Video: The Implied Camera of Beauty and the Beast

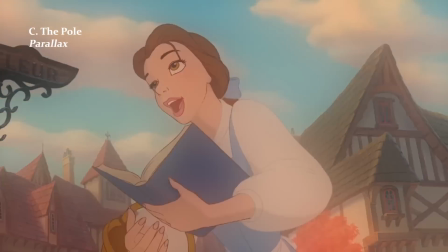(8:15)
If we time the foreground and the background from when they start moving to when they stop, we can see that the pole is moving for a far shorter amount of time.
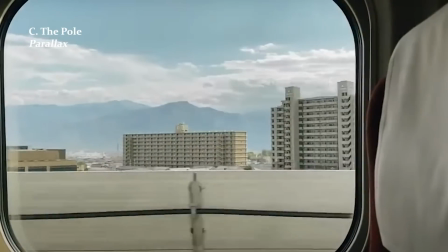(8:23)
This difference in speed helps to create that three-dimensionality,
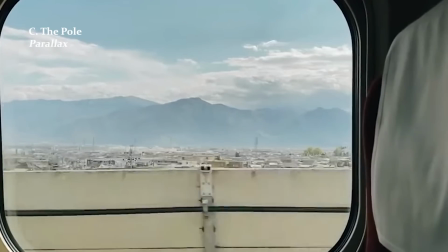(8:27)
as stationary objects further away will appear to move slower than objects closer to the viewer.
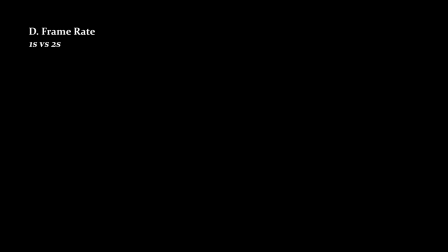(8:35)
The reason that this shot looks so fluid is that its most important elements, the background,
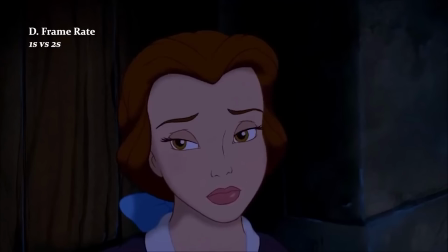(8:40)
Belle and the pole, are animated on ones, compared to the rest of the film, which is mostly animated on twos.
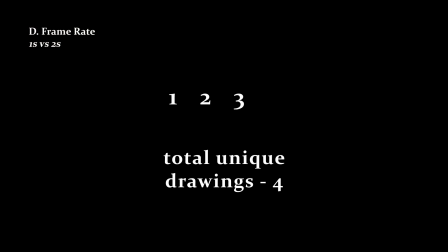(8:46)
This means that there's a new drawing on every frame instead of every other frame.
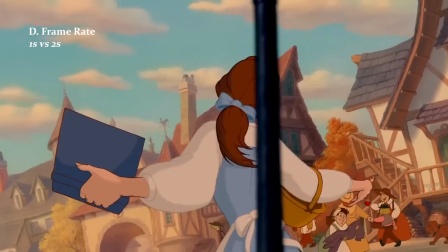(8:52)
While working on twos is the standard and still allows for smooth movement, scenes like this one benefit from the precision that animating on ones allows.
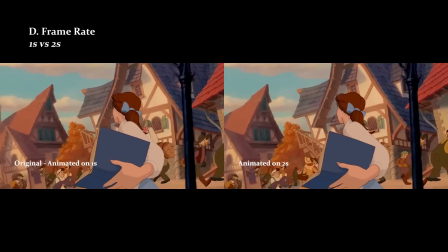(9:01)
Watch these two versions of the shot side by side and see what you think.
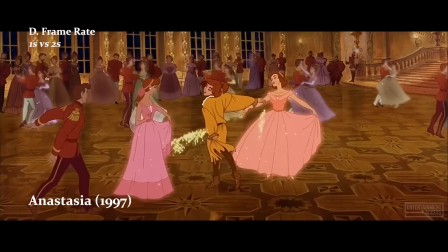(9:05)
Now, none of this is to say that animating a character on twos for a more complex shot shouldn't be done.
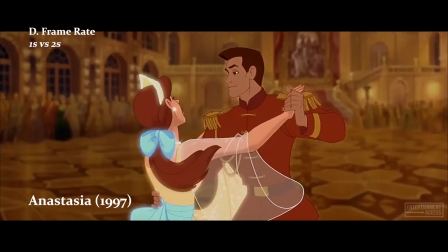(9:10)
This shot from Anastasia is quite similar in its technical requirements, yet if we slow the footage,
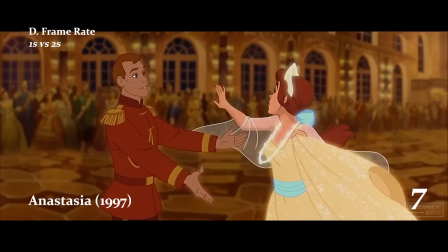(9:16)
we can see that the central characters of this scene move on twos while the background moves on ones.
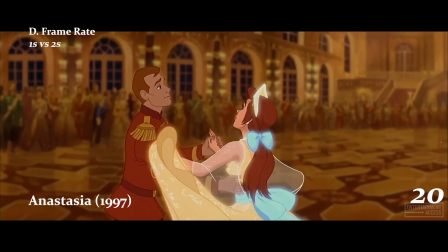(9:21)
A general rule is that as long as the background is moving on ones, the illusion will still hold up.
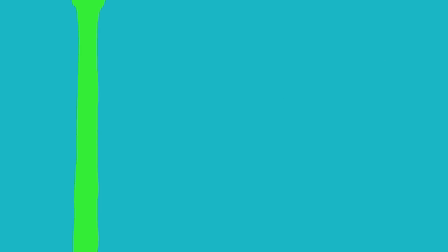(9:28)
Removing even one of these elements that make up the scene would completely ruin the illusion.
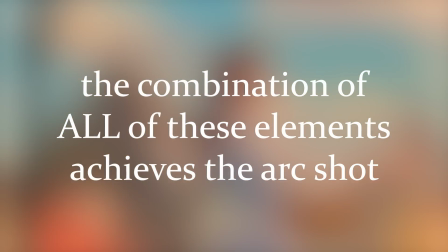(9:33)
Each of these elements individually cannot fully support the arc shot, but combined, and it's breathtaking.
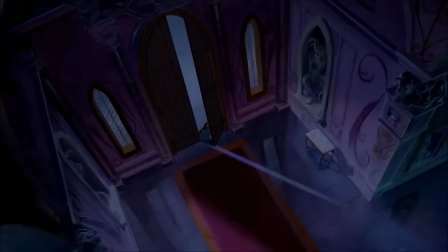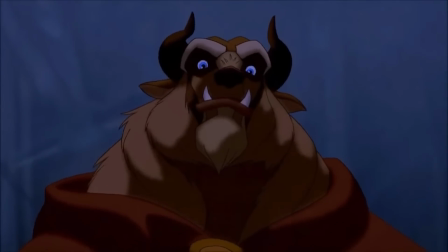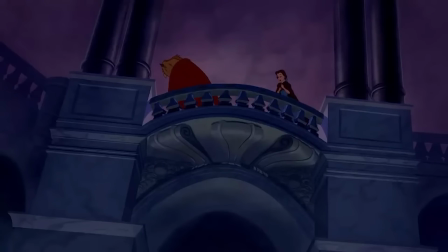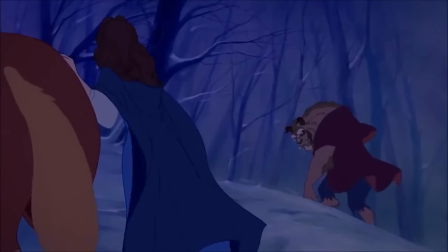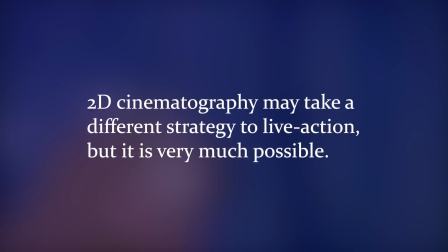(10:09)
There is no reason to put less thought into 2D cinematography just because the camera interacts with its world a little differently.
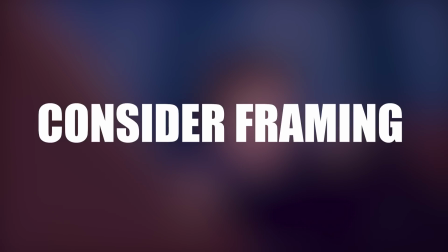(10:16)
The next time you're animating, consider how the framing of your shot influences your narrative.
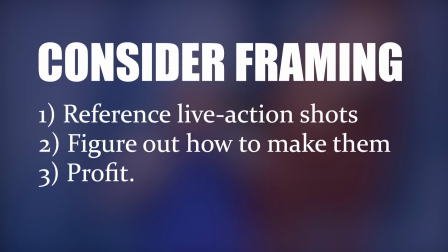(10:21)
Take cues from live-action filmmakers, learn the shots,
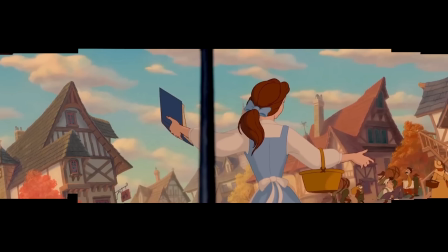(10:25)
and try and implement them in your work using distorted backgrounds and reference footage and foreground elements.
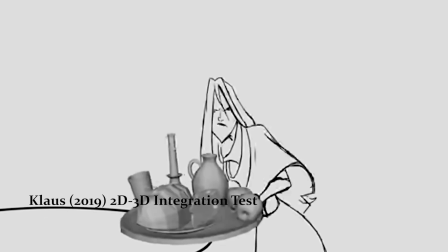(10:33)
With the rise of 3D, 2D combined media and the constant advancements in animation, difficult shots can be assisted with 3D backgrounds.
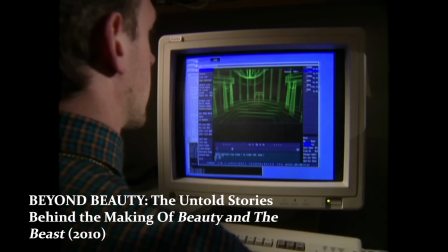(10:41)
Even within Beauty and the Beast,
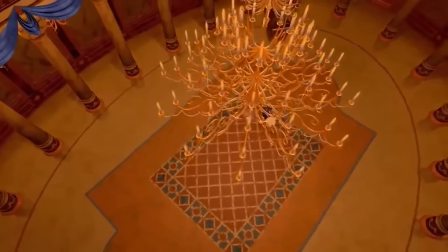(10:43)
Disney experimented with CGI backgrounds and in doing so created one of the most famous animated sequences of all time.
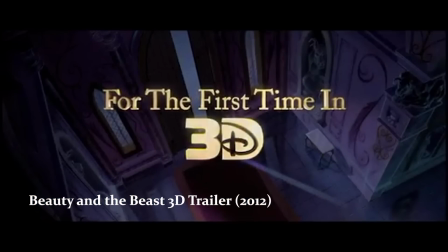(10:51)
For the 2012 3D release, animators added that extra dimension not by completely reanimating scenes,
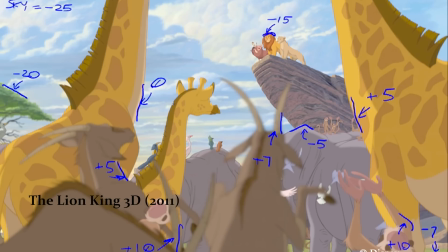(10:57)
but with depth maps, a technique which uses grayscale to show the relative distance from the camera, where the nearer the object,
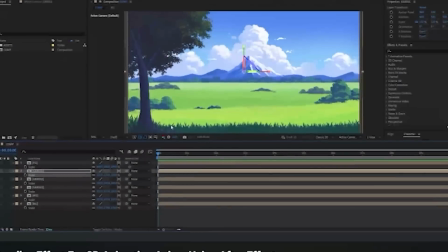(11:04)
the lighter the colour. Software like Adobe After Effects are able to recreate the multiplane camera by mapping 2D images in 3D planes.
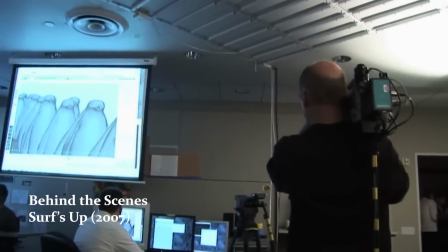(11:12)
Real cameras have even been used in animated projects, like the unironically revolutionary work of Surf's Up, which motion captured a camera to achieve the handheld look of their mockumentary.
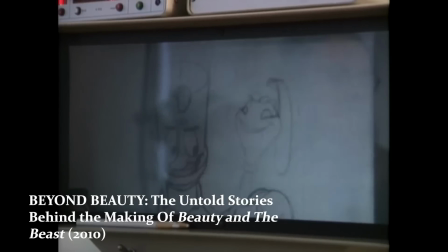(11:23)
But understanding how these visuals were achieved before the rise of 3D shows us lower-tech workarounds,
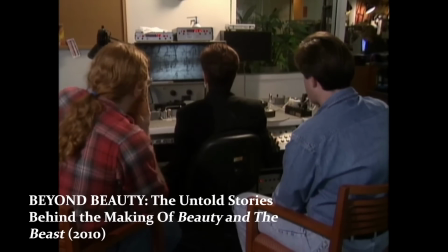(11:30)
helps us further innovate animation technology, gives younger animators a laundry list to follow,
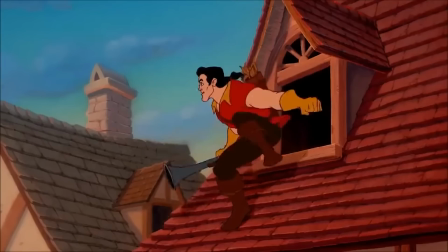(11:36)
and allows us to appreciate the artistry behind each and every scene.